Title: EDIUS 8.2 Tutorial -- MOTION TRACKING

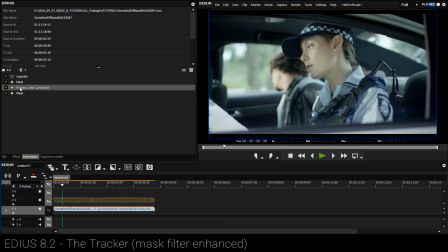37:17 Every single clip needs different color correction. So the primary color corrector, if we have a look at that, I feel like my shadows aren't really dark enough.
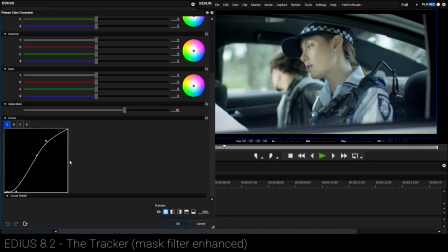37:25 The contrast, it's a little bit overexposed even. So I'm going to go down to my curve that I've created, the one size fits all curve, but it never does. And just grab my shadow point and just pull them in a little bit. So that's looking much nicer now.
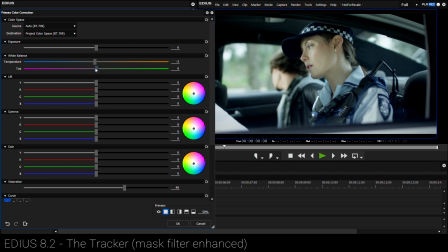37:39 And also my white balance, I'm just going to add a bit of magenta or subtract a little bit of green because I can see a little bit of green in the skin.
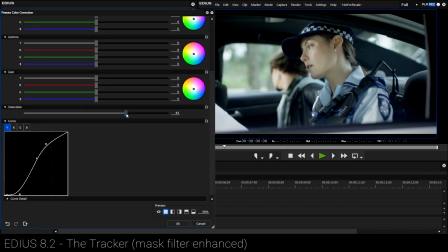37:46 That's looking much nicer as well. And maybe even add a little bit more saturation. So awesome.
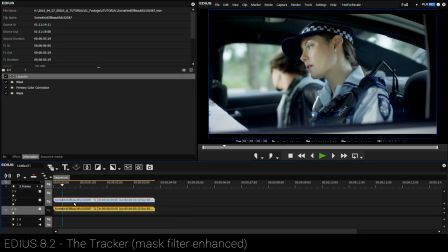37:52 So as you can see, a simple filter, let me just duplicate this clip, delete the filters and have a look. A preset filter can very quickly add a tracking mask,
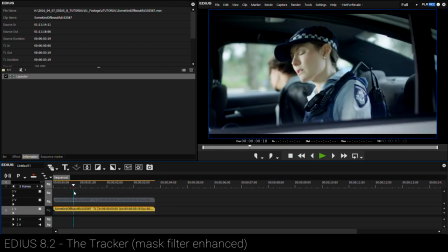38:02 add focus to a face, and you know, quickly fix a log image.
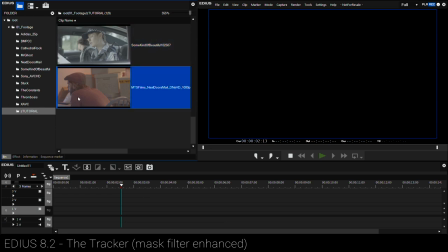38:06 Let's have a look at one more example before we wrap this up. Here's another shot you can download from the blog.
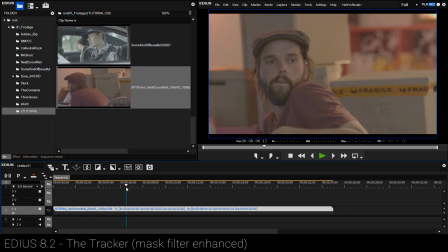38:11 And this is for a film written and directed by Ryan Thomas. It's called Next Door's Mail, which will be released soon. It's super exciting. So what we're going to do is go to Effects, and we're going to have a look at the presets that I created.
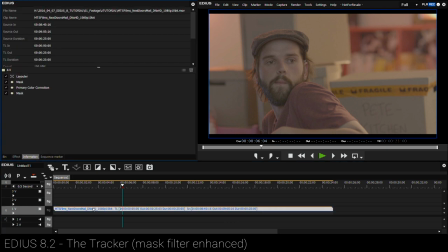38:22 So let's drag this onto our log image. And instantly, things are looking pretty good.
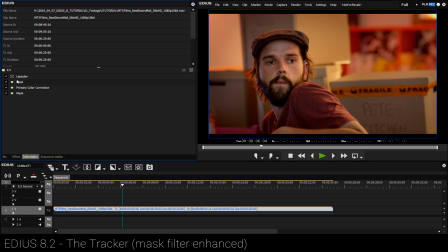38:28 Maybe the white balance is a little warm, but let's go ahead and have a look at our preset.
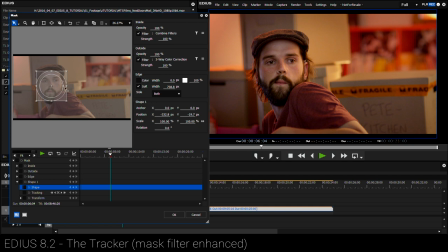38:31 So maybe the first thing we want to do is go to the focus mask, make sure that's in the right place, shrink it down a little bit. And let's go ahead and have a look at tracking this. Now, one thing I haven't gotten into with the tracker is that you can actually tell the tracker to ignore scale and rotation.
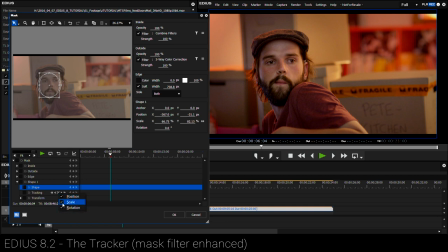38:47 Because really, I mean, this shot, he doesn't move forward and back so much. It's really just a matter of position. And he doesn't tilt his head left or right so much either. So we don't need to worry about tracking the scale or rotation. Let's just track the position only.
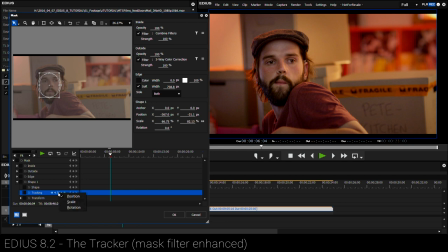39:03 And if you're having trouble tracking a certain shape, and it, you know, the mask is doing weird things, just experiment with turning these on and off before you make the track. So now I'm going to track this forward, just keeping an eye on my mask over here on the left.
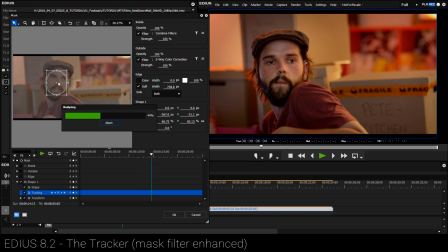39:22 Beautiful, amazing, love this feature. Just makes things so much easier and actually makes it more fun as well. Okay, so, all right, so we might need to manipulate the mask or even fade the mask in and out when he's over to the left-hand corner there.
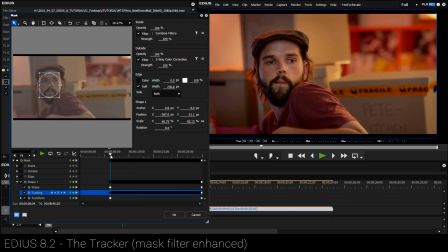39:40 And once that tracking's done, let's scroll back to where we started the track and let's just track backwards the rest of the frame. Always just keeping an eye on the tracking, see how it's doing.
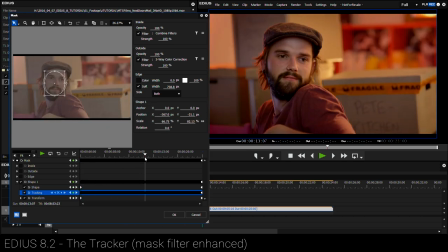39:53 All right. So now what we can do is just have a look at what this filter is doing, so we can turn it on and off. And you can see it's doing a hell of a lot. This is looking really awesome. It's almost like we've added an extra light in here, and you can't really see that there's a mask there, right?
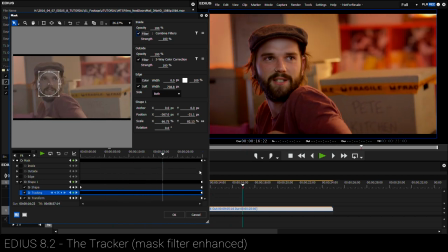40:11 You can, unless you're actually looking for turning it on and off, no one would ever know. It just looks like it's really well lit, nicely color graded, right?
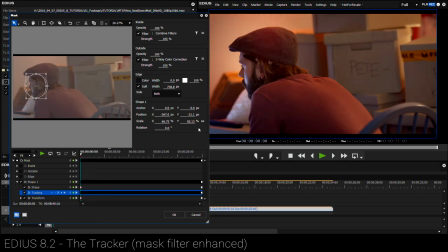40:18 This is the whole point of this mask. It's just awesome. So what if we wanted to not have the mask on at all until he faced us?
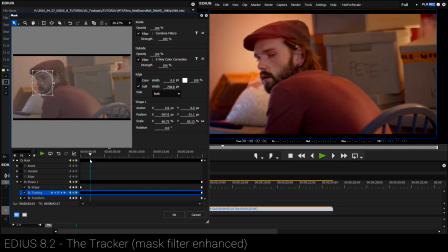40:27 Well, that way we can just animate the strength properties ourselves.
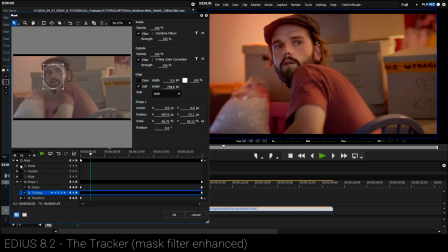40:32 So you'll see here there's an inside and an outside property for the mask.
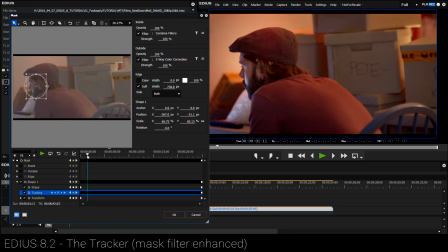40:37 Well, what we want to do is animate the inside property, because look, this is the inside filter here. So let's go to the part where we want the mask to be full strength, which is probably about there.
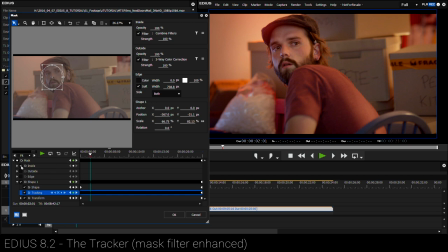40:48 And let's add a keyframe for inside and click keyframe. So currently the keyframe's strength is 100% at this point.
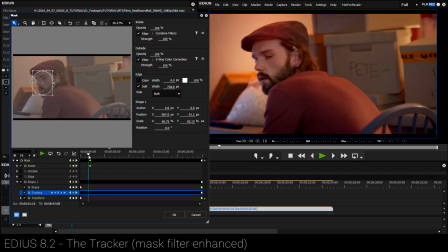40:58 Now if we move the cursor back to about here, or maybe even about here, this is where I want the filter strength to be zero. So we've already enabled automatic keyframes, so we don't actually have to add one now.
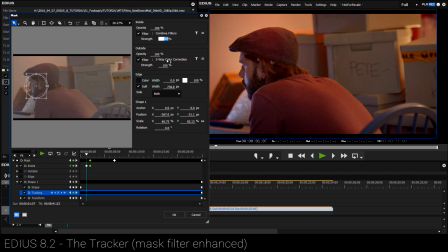41:13 All we need to do is change the value. So if I change the value down to zero, now there is no effect. This mask is having no effect at this particular point in time. But as we press play,